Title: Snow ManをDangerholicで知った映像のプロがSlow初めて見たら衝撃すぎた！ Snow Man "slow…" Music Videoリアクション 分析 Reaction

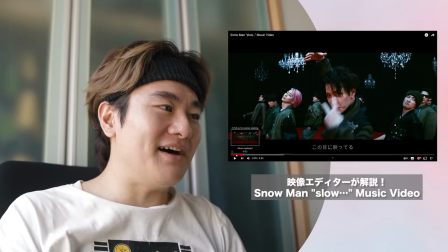シャンデリアとレッドカーペットで合わせてくるのか今回うーわ
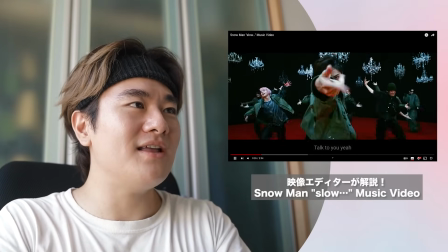ここタンタラタンこれ全部カット変えるんですアートですねこれはアートショットなんです逆再生してますこれはこれは最高
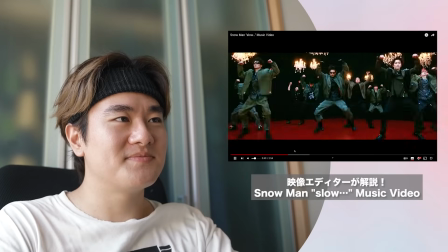いいねースローリートークティーすごいわダンスブレイクだねシャンデリア動いてんのね
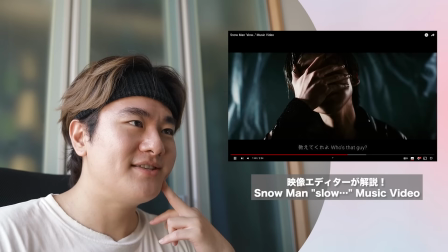あえてあんまりライティングを当てずスローモーションここ入ってくるよねかっこよ
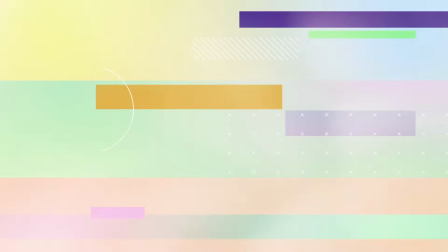隣でビデオを得たモーションデザイナーをしているクリエイターコニーですということで今日はSnow Manさんスローですね3ヶ月ぶりとなってしまったんですけども
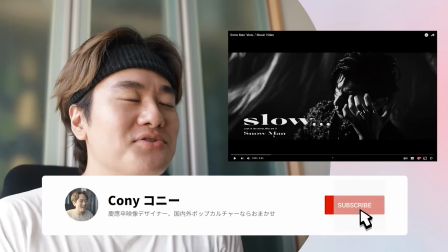初めて見ますミュージックビデオの映像演出カメラワークとか解説していきたいと
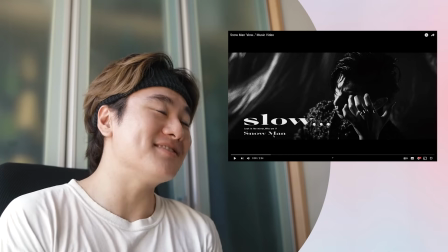分析していきたいと思いますということで最近レンちゃんホリックを初めて見て
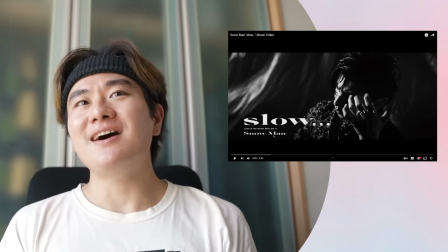それが初めて見たSnow ManのMVだったんですけどかなりお金がかかっていたしかっこよかったし
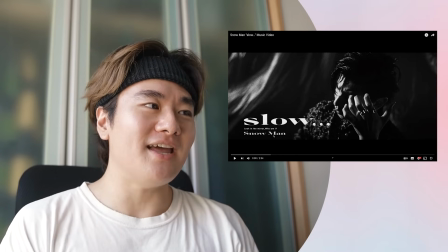パフォーマンスもめちゃくちゃすごいグループだったので衝撃的でちょっと過去のMVではあるんですけども
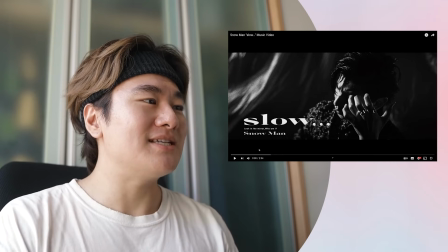かみたいなと気になると思いますので リアクションもしつつ分析していこうかなと思います初めていきましょう 入りのショットからもなんとなく予想が
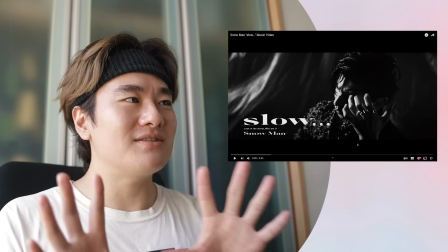つくんですけれども結構ノイズが乗って いるんですねフィルムルックっていう
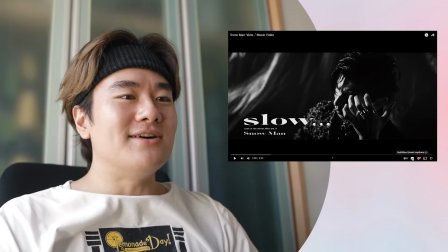まあテイストで来るのかなと私は予想 しておりますでは字幕を出して再生して
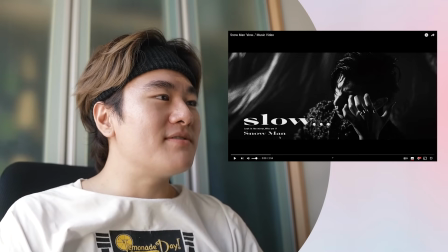いきたいとおもいますこれラウくん だよねラウくんslow look in a mirror who am i snowman ということで鏡を見て私誰なのか
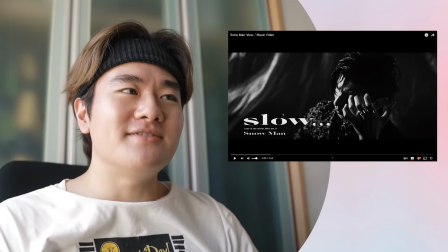スノーマンですっていう感じの英語ですねはい
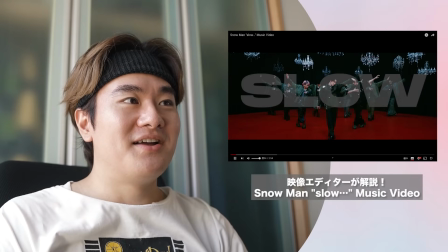うわうわお
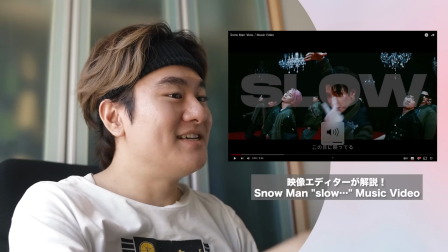ちょっと待ってちょっと待ってすごくないシャンデリアとレッドカーペットで
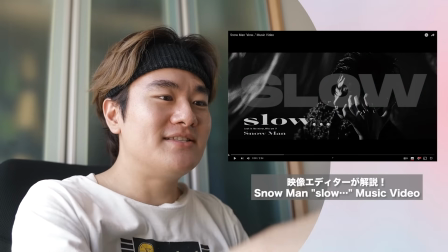合わせてくるのか今回ちょっと音上げていきましょうはいもうここ音はめが綺麗すぎるダンスのこれをトゥンツンですよねはいシャンデリアなのね
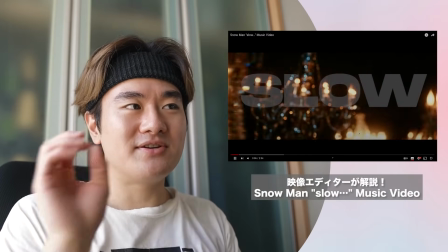余裕入れて
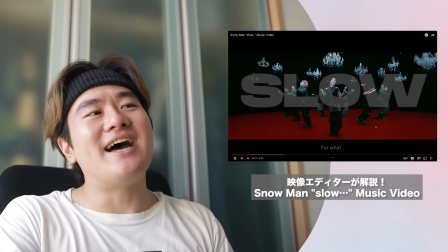うわオッシャレだすごいいやーんーマジか
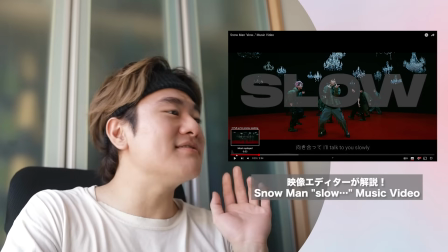こっち系もいけちゃうんだちょっと解説を入れていきたいと思います
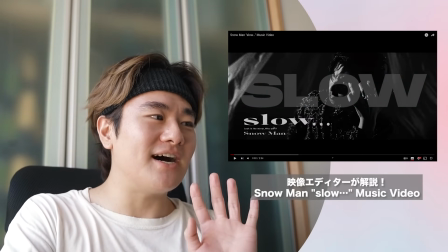シャンデリアのショットが入るんですけども
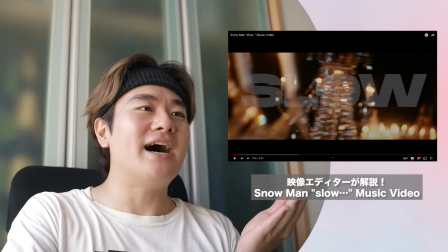ここですねその次のショットあえてフォーカスを合わせないシャンデリア
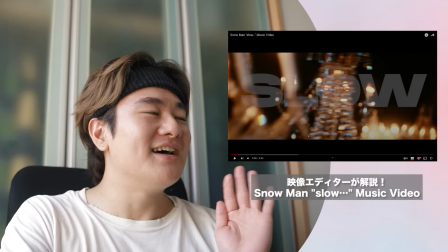これって何?っていうことでエモさの追求ですあえてバッチリとフォーカスを合わせない
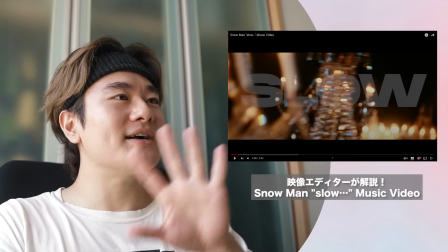ちょっとあのブラーがかかったようなちょっとボケた感じのショットですね
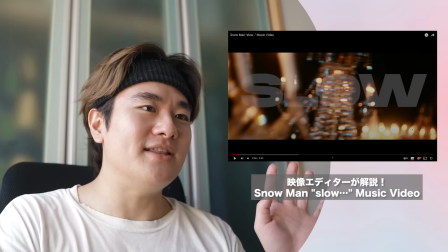でここら辺のレンズのね玉ボケっぽくなるんですよここら辺の光がこれエモさですもう完全に
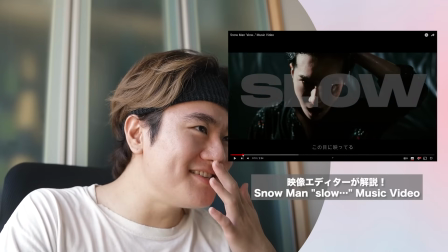ここのショットさヒカルくんここここでさ
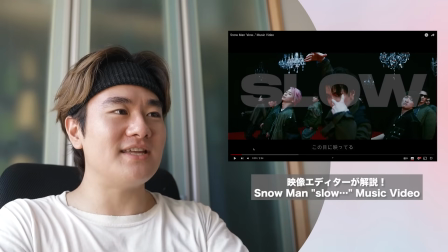シンデレラじゃないシャンデリアのレッドカーペットのショットでその次にこのセクシーすぎてびっくりしたんですけども
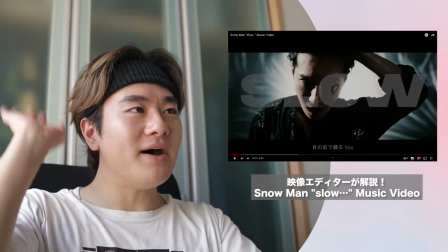後ろから結構ライティング入ってて前からのライティング結構少なめ
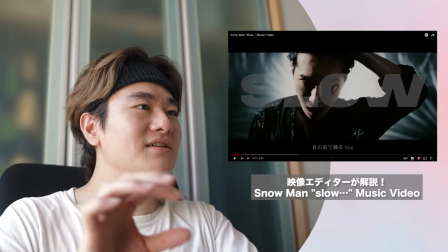だからここ光と影がすごい良いバランスで取れてると思うんですけども
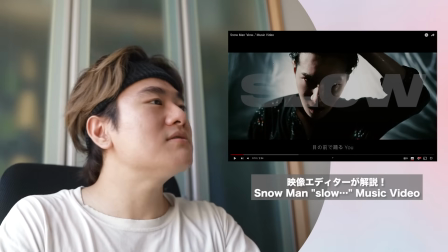後ろちょっとカーテンっぽい感じちょっと水が反射してるような感じのテクスチャーですね
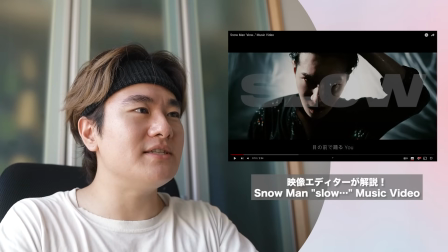ここ光と影がめちゃくちゃ美しいですね顔に水滴が垂らしちょっとウェットな感じのルックスで着ておりますね
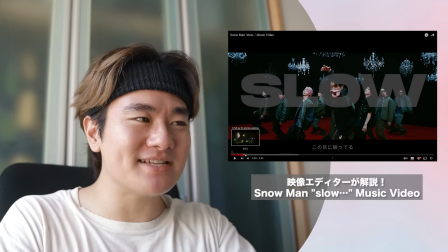ここビートわかりますねタンタラタンこれ全部カット変えるんです
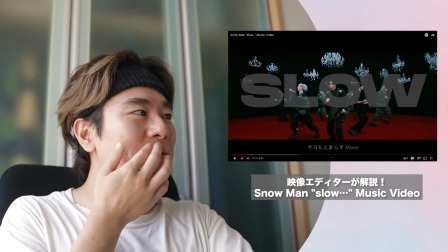タンタンタンここですねこういうの結構オシャレなミュージックビデオでやってくること多いんですけども
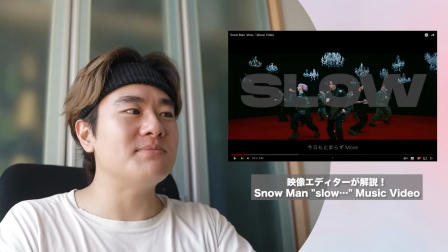これ音ハメの編集でかなりダイナミックに見えると思うんですけど最初の13秒でかなりかなりカット数多いんですけども
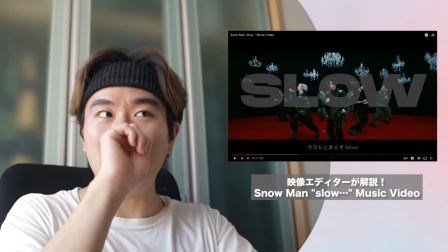最近はこういう感じ多くなってきたけども間にこういうカットの速いショットが
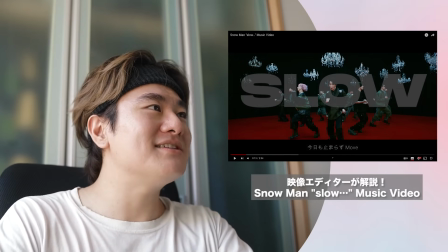バババって入ってくるだけでかなりいい感じのテイスト出ますよねオシャレ感出ますよねってところですね
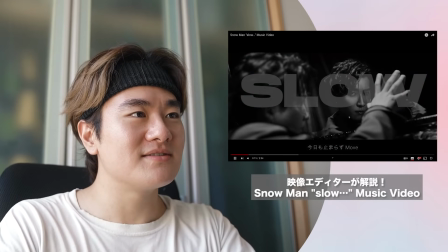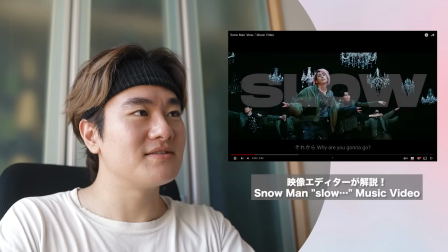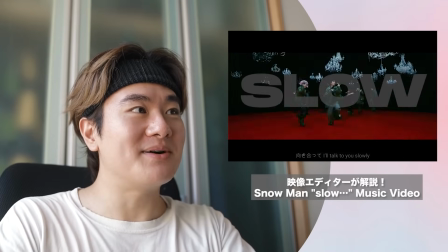さくまくんだ
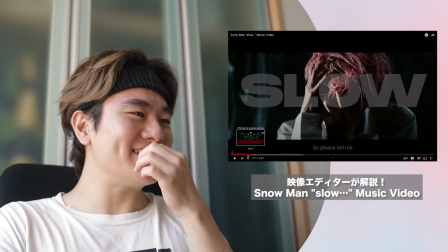すごいねやっぱ今回さ光と影がすごくここですね
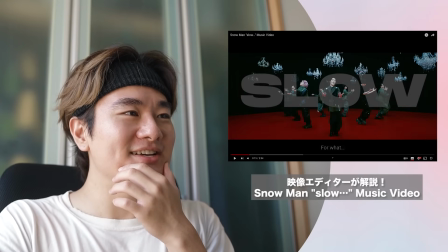カメラワーク右から左にだんだん寄ってく最高なカメラワーク
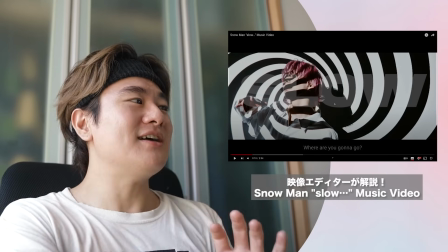ここねこう行ってさくまくんにこう行ってさっくんって言うんだよね
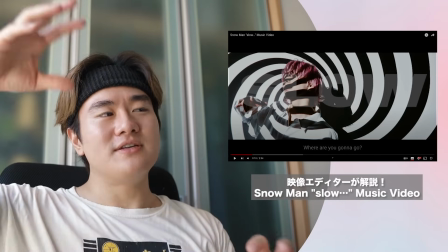こう行って右から左にこう行って寄ってくんでこれ影をライトあってなんか結構広めにここにライティングを当ててここに間に
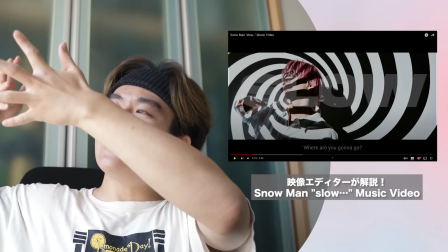渦巻き所のなんかを入れてで間だけ光通るようになっているからこう渦巻いてるんですね
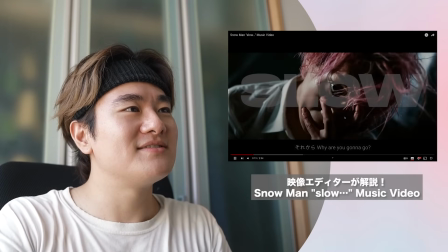芸術的アートですねこれはこの音ハメの編集
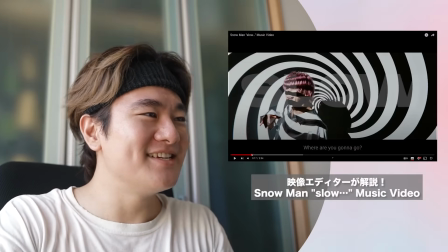いいねー talk to you slowly talk to you英語の歌詞かっこいいくね今回いやーよくない
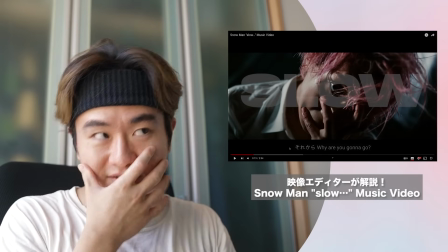ここはねさくまくんのこれこれですねはいさくんのこれ
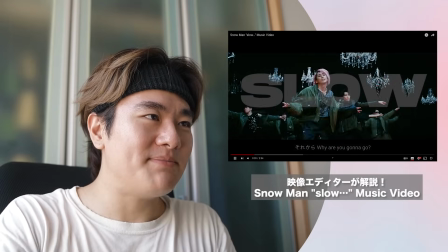最高じゃないですか表情やっぱさちょっとセクシーな大人の色気な作品だと思う
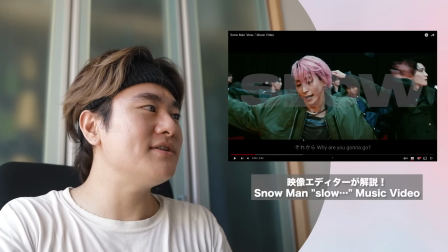それに合わせてちゃんと表情も合わせてくるデンジャーホリックとまたちょっと違ったセクシーさ
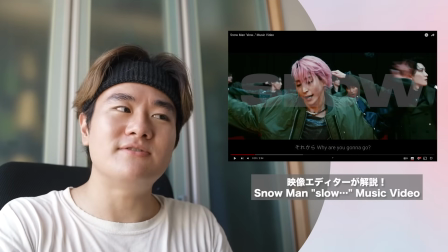表現の振り幅広いんだろうねみんなね
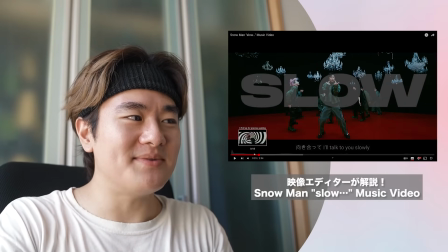ちょっとスローモーションも入ってきましたねさっくんのところでねここでね
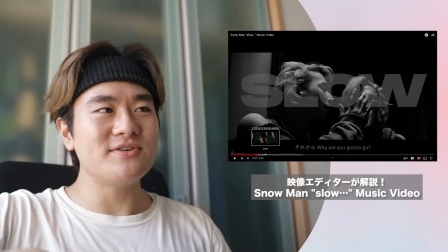ここでちょっとこういう感じでスローモーションカット早いものとスローモーション結構間間に入れてくることで
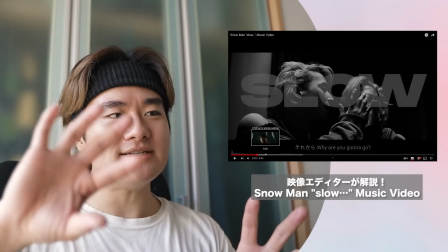前後に入れることで緩急つくよねパパって切り替わったとちょっとスローになったビートのところでスローモーション入っていきたい
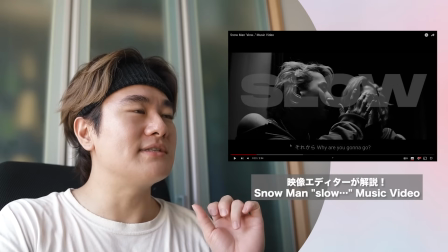このなんだろう強弱のつき方編集でもすごく上手ですね
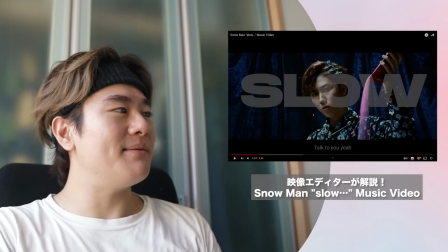これかっこいいねここのパートねアブちゃんのパートいいね
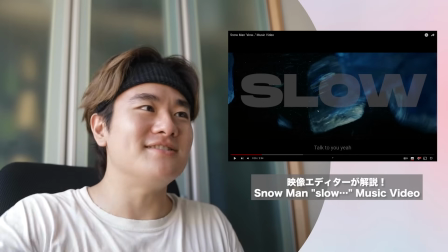なんかこう砂を落とす感じの演出でいいんじゃないでしょうか
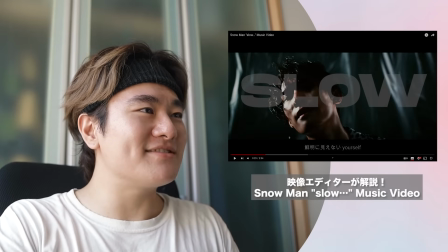途中で植物とか氷が入ってくるのはなぜって思うと思うんですけど
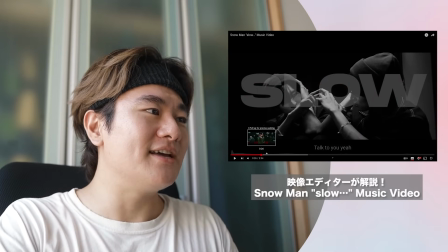ここは完全に芸術を追求したショットかなって考えていただくといいかなと思いますこういうの植物とか氷とか
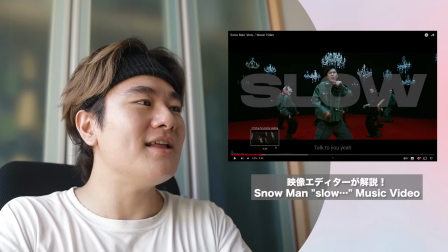なんでいきなりって思うかもしれない深く考えずアートですねこれはアートショットなんです緩急をつける
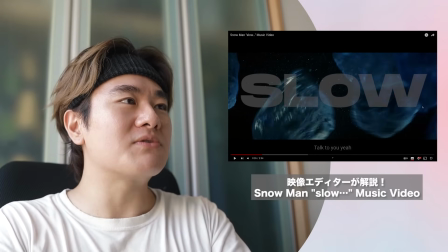メンバーのショットずっと映してると正直つまらないでしょっていうところで
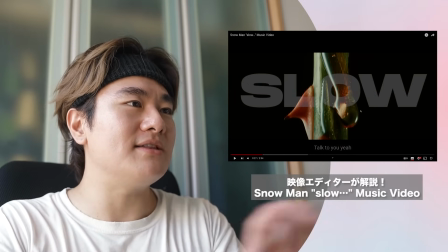かなりクリエイティブなアーティスティックなMVなので高度入っていきますね水滴でこれは多分おそらく
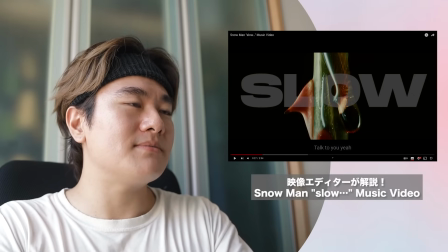巻き戻してるね逆再生してますこれは水滴って下に落ちるけど逆再生してるので
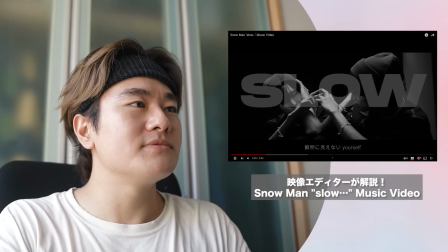上に上がってくって感じでここら辺も素敵ここもスローモーションあ、
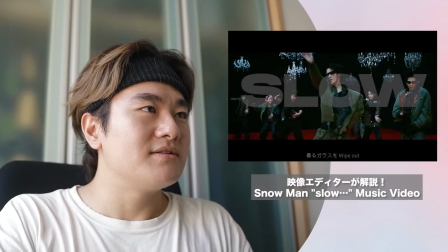光くんだすごいしたやっぱスローモーションも入ってくるし
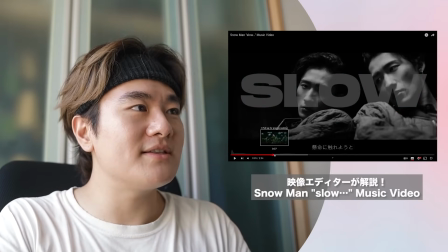全体的にノイズが乗ってると思うんですよねこれあえて乗っけてる乗っかったんじゃなくてあえて乗っけてる
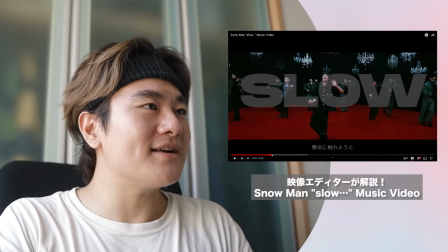で、白黒のショットにねかなり赤バキッと結構強めのレッドカップが赤なんで
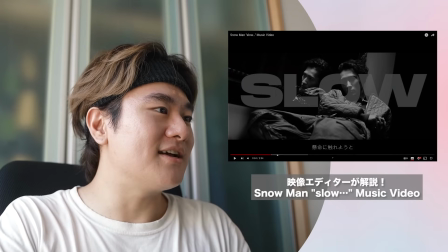で、ここにノイズ乗った白黒のショット入ってくるだけでかなりフィルムルックの作品って結構白黒のショット
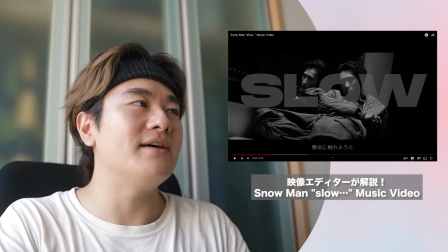間に入れてきたりするんですよねそこはかなりオシャレ
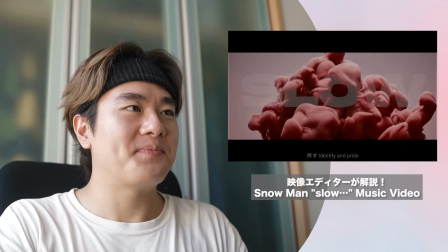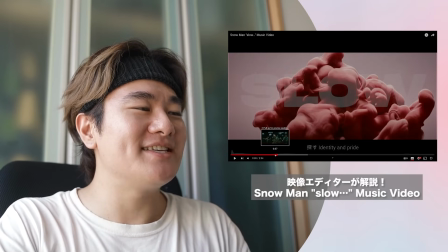英語歌詞が大優勝してるんできっと間にねやっぱりちょっとオシャレ芸術的アートショットが入ってきますねここら辺でね
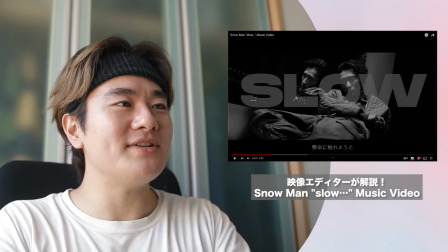全部音に合わさってる
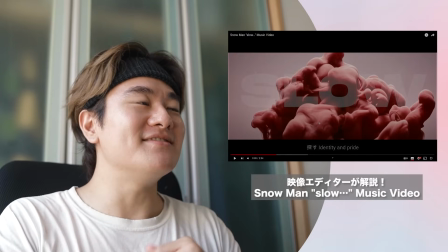ただ単でこれが入ってくるんだよねこれ上手いね